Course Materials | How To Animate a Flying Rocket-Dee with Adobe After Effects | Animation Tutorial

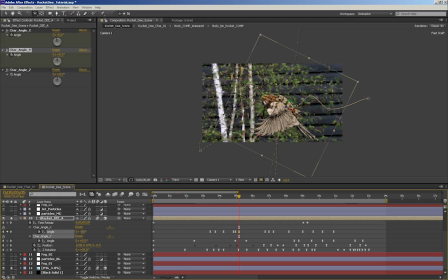[4:09]
It's actually rotating a camera inside the bird's composition. And what this allowed me to do is that as the bird flew past the camera, when the bird was further over to the right, I
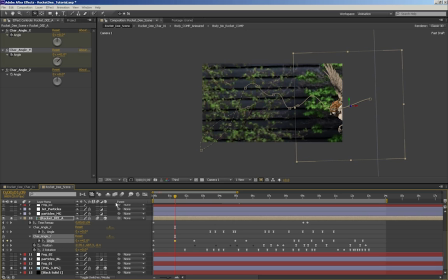[4:22]
rotated the bird on the y-axis more this way so that you get that parallax effect as the bird crosses the camera, because the bird's actually just a two-dimensional card sitting in space. And the reason I had to do that is that leads us into the actual bird itself.
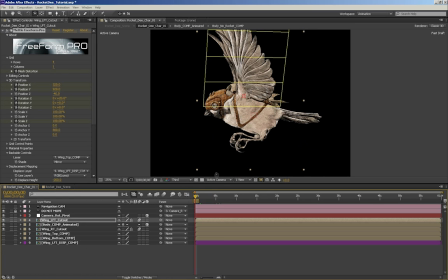[4:38]
Because I'm using Freeform Pro, I couldn't continuously rasterize this layer.
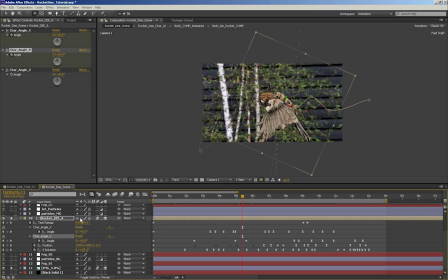[4:44]
If I were to do that, it breaks the wings. So let's just enable continuously rasterize. You see things don't line up anymore. I couldn't actually have the camera dynamically updating itself with the bird scene.
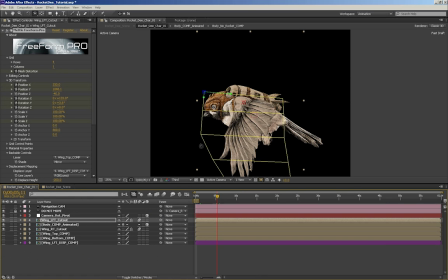[4:56]
There are ways you could do it. I just didn't bother. Plus the code to like track them is a little more complicated. I actually give an example of how to track After Effects objects to Freeform Pro objects in my Rigging Realistic Characters tutorial series on AE Toots Plus.
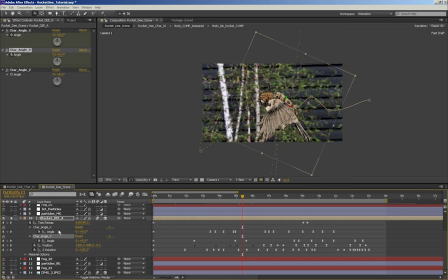[5:10]
Now what's happening when I'm actually rotating, pulling these sliders here, is it's rotating this null object.
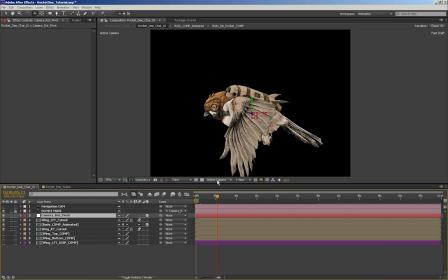[5:16]
This null object is centered on the bird. So if we just go to, I'm going to go to navigation camera, and I have to enable the navigation camera, make it the primary camera so that Freeform actually sees that camera as the working camera.
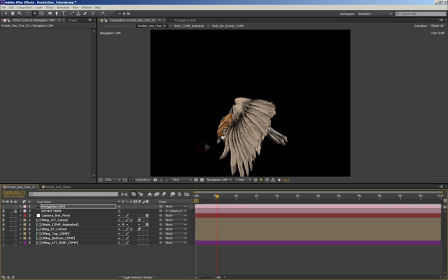[5:31]
If you don't have that camera enabled, what will happen is you'll be able to look at the bird, but the wings won't actually move, okay? So you have to make sure that the navigation camera is activated. And what you'll see is this null object is right at the center here.
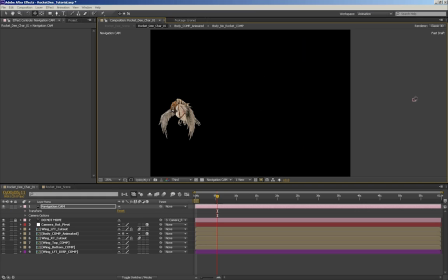[5:44]
So there's the other camera over there. This is the actual do not move camera.
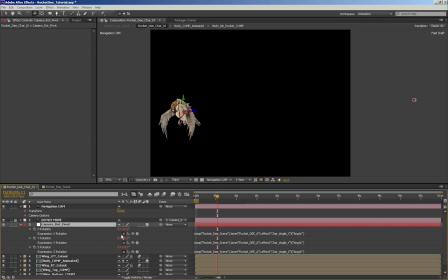[5:48]
And when this null object is rotated, so I'll just disable these bits of code here. When this null object's rotated, it's actually moving around the camera, the actual do not move camera.
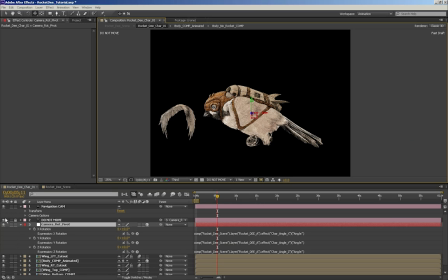[5:59]
So let's just make that the active camera. I'm going to turn off this top one. So now when I actually rotate these values around, the camera is actually rotating off of that null object. And that's because it's parented to, the navigation camera is parented here.
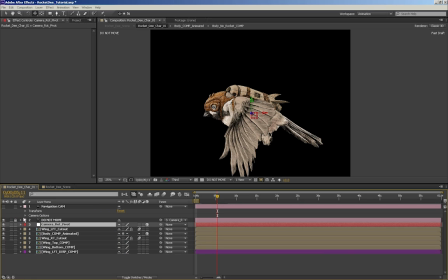[6:16]
And so what that allows me to do is have a freeform object combined with another three-dimensional object,
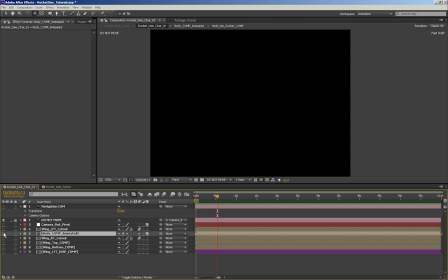[6:22]
which is this bird, and have it react believably without having to try to glue the wings onto the bird.
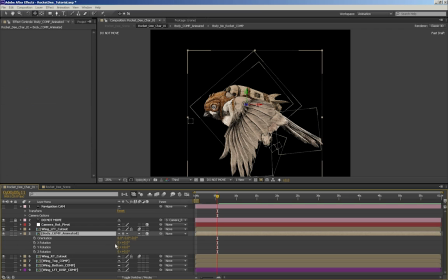[6:28]
So if I were to rotate this bird in three-dimensional space, nothing happens. The wing doesn't stick to it, even though the bird is 3D, it doesn't stick to it. So I would have had to use some code to actually glue the wings onto the bird. But doing this method, I don't have to. It's just a shortcut. It's not necessarily the best way to do it, but it is a method that you can try.
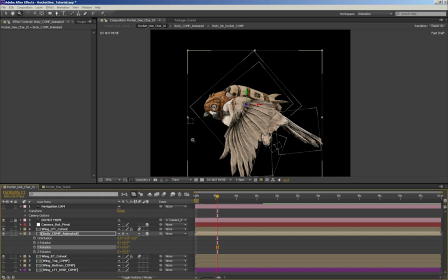[6:48]
The actual bird is set to continuously rasterize because it is three-dimensional. So if I go into this scene, and I didn't want it to be flat. I wanted it to have some dimension because I am moving this do not move camera around to give it some depth. I want that depth to show up. Okay, so we're just in that camera.
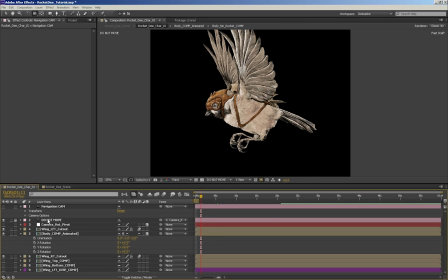[7:07]
So you can see that these back legs and stuff like that, if I manipulate the camera pivot here,
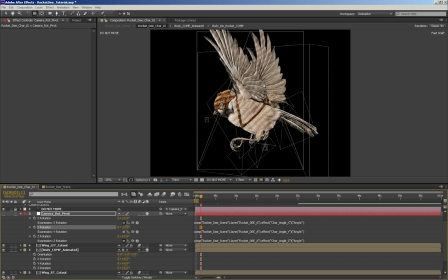[7:15]
if I rotate the camera pivot, you can see that the bottom legs sort of move. They give that sense of depth. So I wanted that to play through. So that's why the bird is actually continuously rasterized.
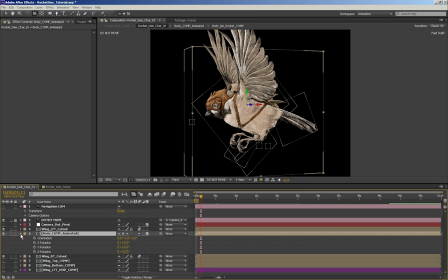[7:29]
Now, when you're animating the bird, there's a couple of different things going on. There's the actual wing, the freeform animation, which is happening on the wing.
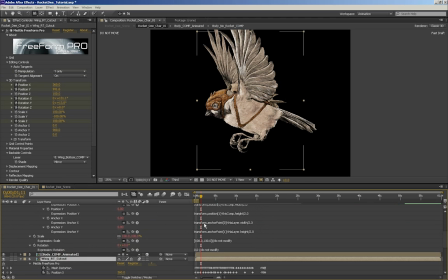[7:37]
This is just all the flapping of the wings and the basic rotation.
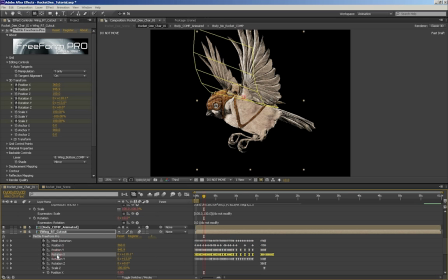[7:41]
So I have the mesh distortion, and then I have the position of the wings moving just to make the shoulder work a little better.
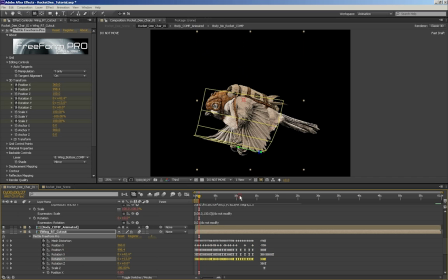[7:49]
And then I have these different rotations that are making the just moving the wing the way I wanted it to move.
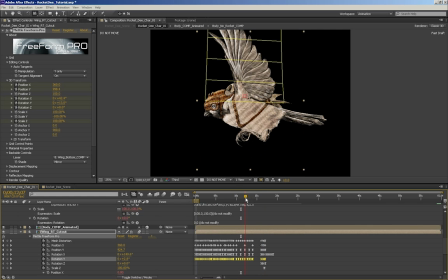[7:56]
And then what I did is I animated the character based on those wing positions.
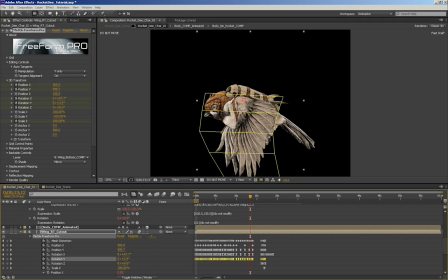[8:01]
What you can do once you understand the scene a little better is you can lock this if you have a specific pose you're looking for,
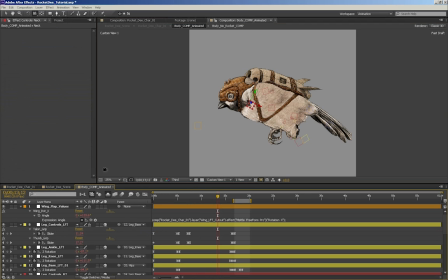[8:07]
and you can go into the body comp of the character and just keep looking at this, and you can manipulate things.
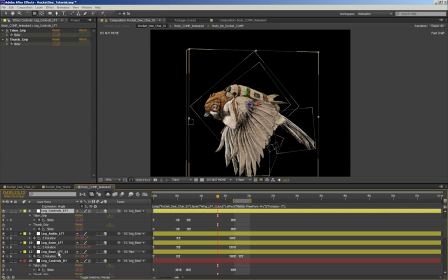[8:15]
Like, let's say, for instance, I want to manipulate the neck.